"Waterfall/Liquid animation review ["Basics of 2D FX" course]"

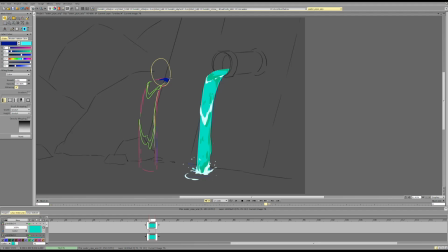[17:22]
kind of showing the water moving and some stuff. Maybe there is a shadow here with like the same function.
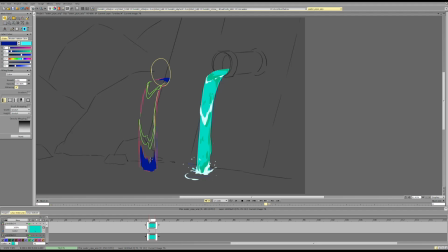Something more like, where was that?
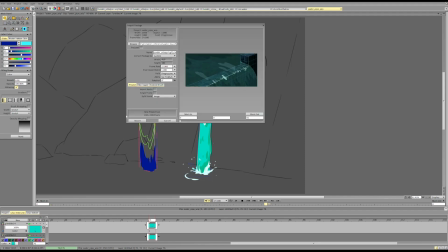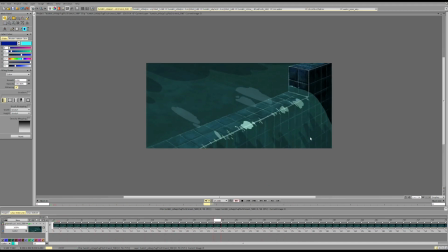[17:56]
Something more like this, the middle part, and kind of separate the different
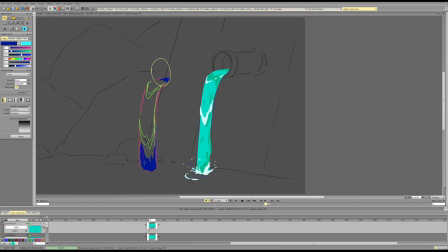[18:06]
water sections.
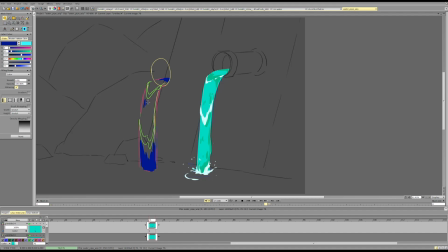[18:21]
And then just a couple things like that going here and there with the water. So I can do things like that too.
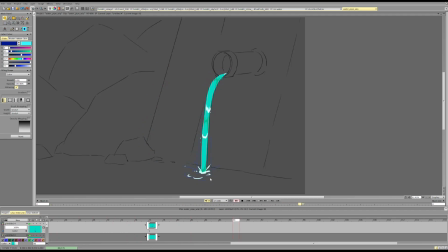[18:40]
And then for this stuff, I think it can be longer, so it doesn't have to stop. So right now it kind of reaches some point and stops. We can let it go and just slow it down and make sure that it goes on the same plane, because right now it kind of changes the perspective a bit.
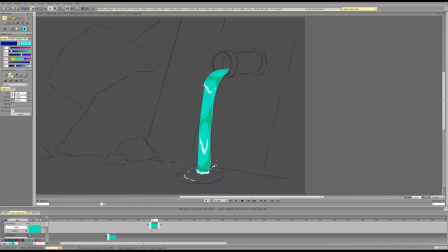[18:59]
So the perspective that it should follow is something like this.
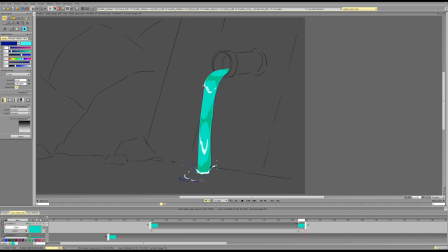[19:12]
So we can keep it longer, keep more sections of it, so that it keeps the silhouette, doesn't only leave one bit. And for the foam, we can change the silhouette more. It kind of keeps the silhouette all the time.
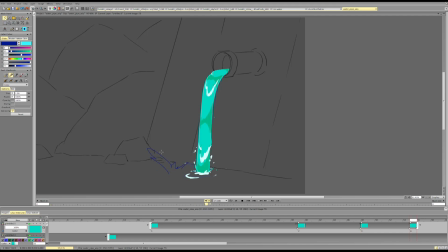[19:29]
So we can let some parts like this go bigger, then break it into particles, and then maybe the center gets bigger. Maybe then there is the right stuff get bigger.
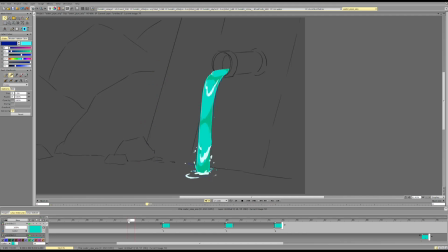[19:44]
And have more like big changes in the foam, so that we can really read that.
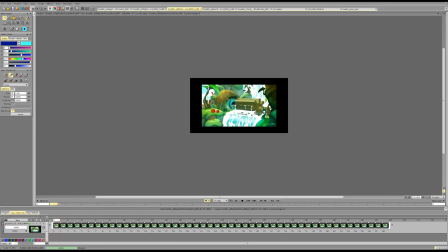[19:54]
I think this has some pretty good changes.
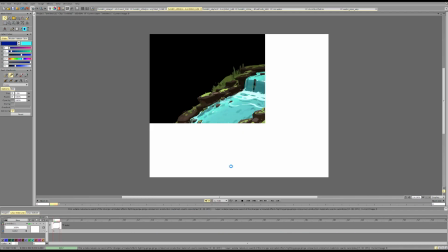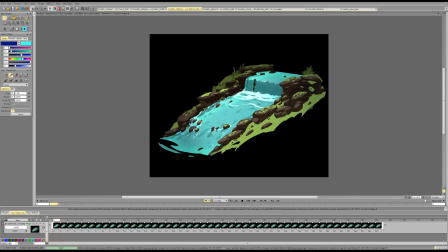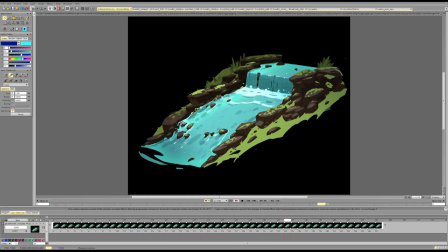So sometimes it's big, sometimes it's wide, sometimes it's here, sometimes it's there. And having that, it does help.
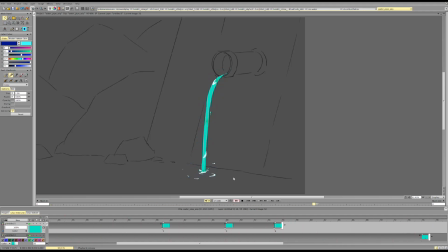[20:26]
So all of the things you can keep in mind. And then when the water decreases in volume, if you've ever tried to pour water in a cup, when there is a lot of water, the stream can be angled.
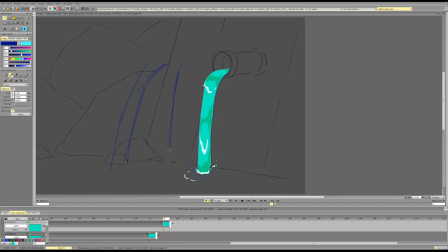[20:45]
But when there is a little water, the stream falls. So what we need to do here is not just decrease the stream, but also straighten it. Because as the water runs out, it cannot go at like a heavy angle because there is no pressure.
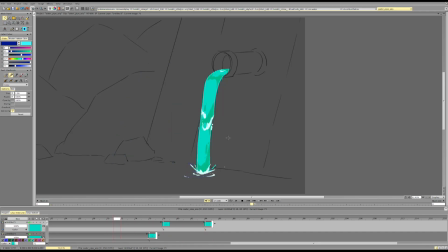[21:06]
So it needs to go closer to the pipe. And we can also change the shadows because the stream changes.
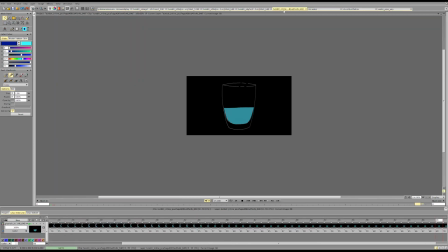[21:22]
And that's a perfect time to introduce some changes in the shadow and the form.